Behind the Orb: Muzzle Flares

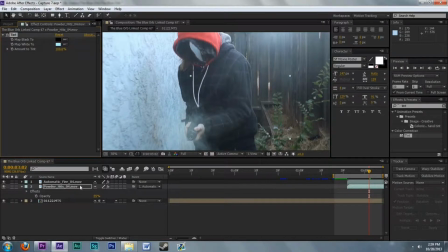(12:37)
It just kind of makes it blend in more. I might even screen this.
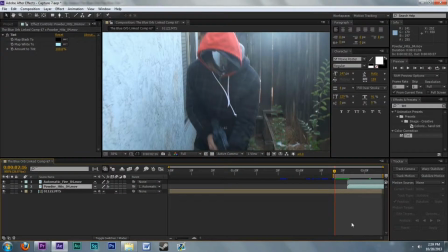(12:45)
Yes. Alright. That looks good. Let's see how that looks.
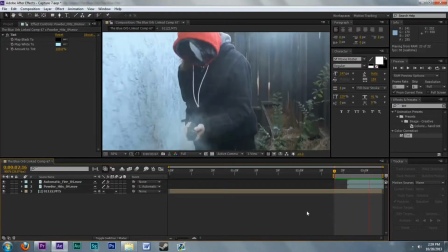Yes, alright, that looks good. You can barely even tell, which is the exact point. It's like makeup.
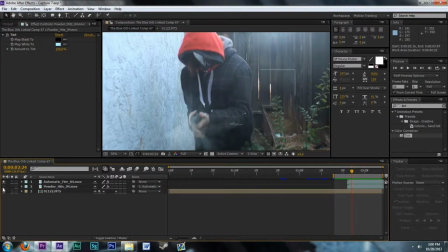(13:00)
You do not want to be able to tell that it's there. If I hit the minus though, you will see a difference. It just kind of adds something that people don't catch. Yeah, you won't catch it if it was.
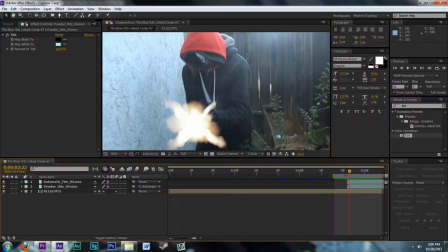(13:17)
No one will see the difference if they're watching it for the first time. That's the whole point.
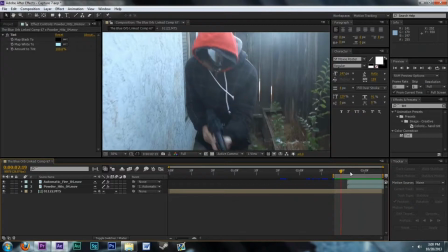(13:22)
But some people like to look into it and they like to delve and rip movies and whatnot apart, and that's when you really got to put down what you like, all the little details. But the first run through, it's just gonna look like it's actually coming out of the gun, and that's what we want.
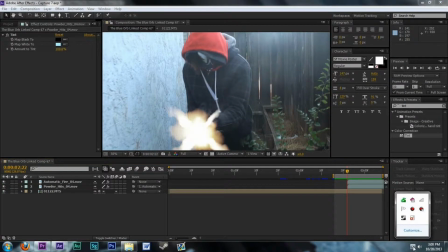(13:42)
So basically, if you ever go and start doing visual effects, don't make it look, don't make it so overdone that you can see it.
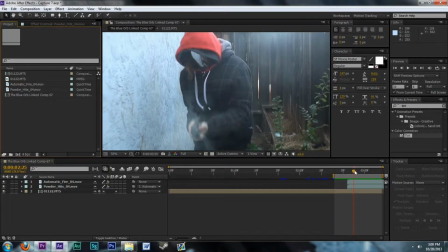(13:50)
I know you want people to understand that you put a lot of work into it, but just like makeup, you don't want to overdo it. Otherwise, it's gonna look really cheesy and fake. Alright, so we got that. Now, there is one thing we're missing here. I don't know if you can catch it.
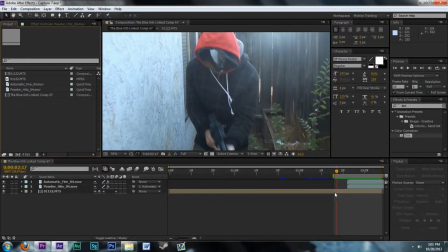(14:08)
Let's just watch it just a couple times. Let me know if you can see anything.
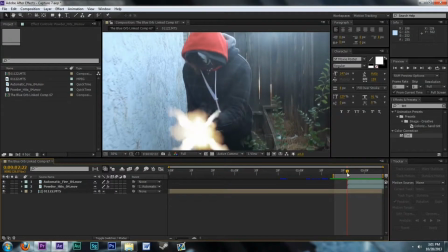(14:13)
Alright, well, I'll let you know what we're seeing, or what we're missing. And that's the light. Nothing's lighting up. Like, if you ever watched a gun go off on a movie or on a TV show, whatnot, whatever,
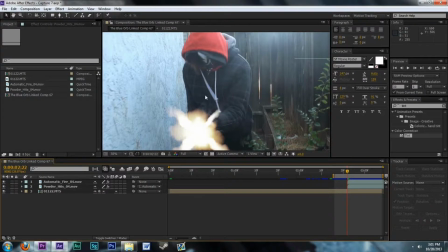(14:29)
Walking Dead, like, things light up around it. It's just like a light. When you turn a light on, things light up. So really what should be happening is our subject here should be lighting up, stuff on the wall should be lighting up over here, and maybe even just a hint on the right side.
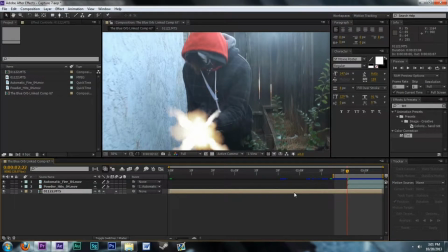(14:44)
Not that much though. So, this is kind of the hardest part about this entire effect. So, what are we going to do here? What we are going to do here is we're going to cut this layer, our normal layer,
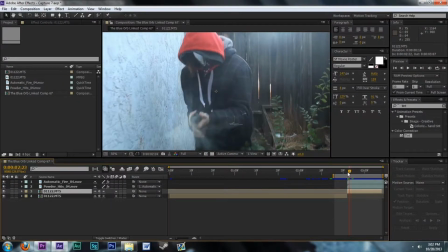(15:01)
the raw footage, and we're going to cut that right where the effect starts.
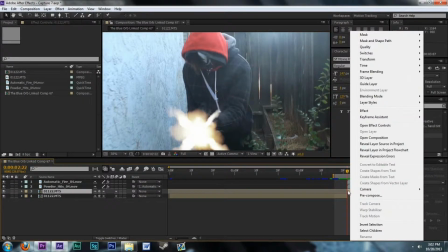(15:07)
Alright, now we are going to right click it, and we are going to hit add.
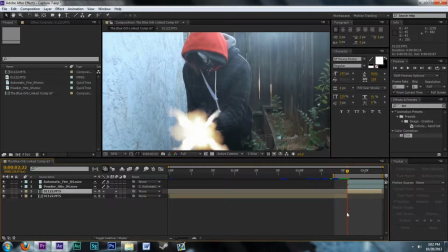(15:16)
And please excuse me, I did mess up. We should actually first we should duplicate it, then cut it, and then we can delete this one. Alright, so we duplicated the original layer, cut it where the effect is, and I hit add.
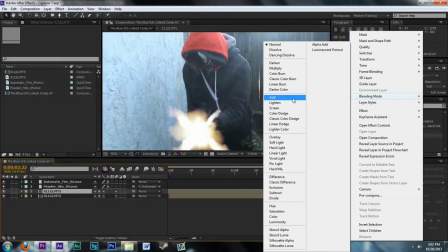(15:35)
Where the blending mode is, add. Alright, doesn't look like anything yet.
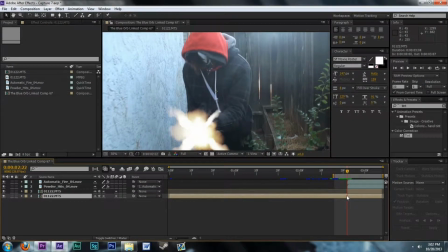(15:40)
So I hope that makes sense. We duplicated this, we cut it where the effect starts, and then I right clicked it, went to blending mode, and I hit add. Now, we have to go to up here to our pen tool.
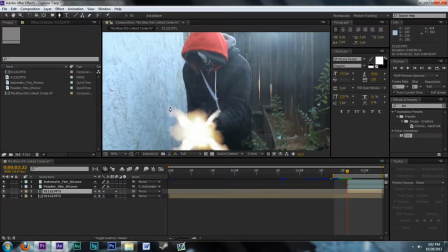(15:57)
This is basically like a mask. If you ever work with Photoshop, this is masking. It's kind of like that, but you have to do it for every frame now rather than just one picture. Still. Alright, we are going to draw a little bit of illumination
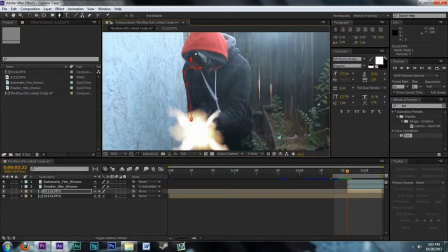where the subject would probably be getting lit up from.
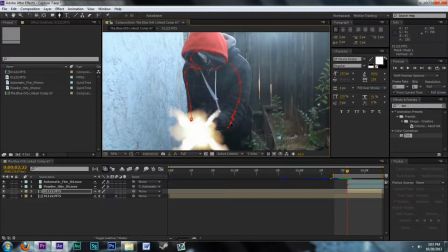It doesn't have to be necessarily perfect, but it does have to be legit.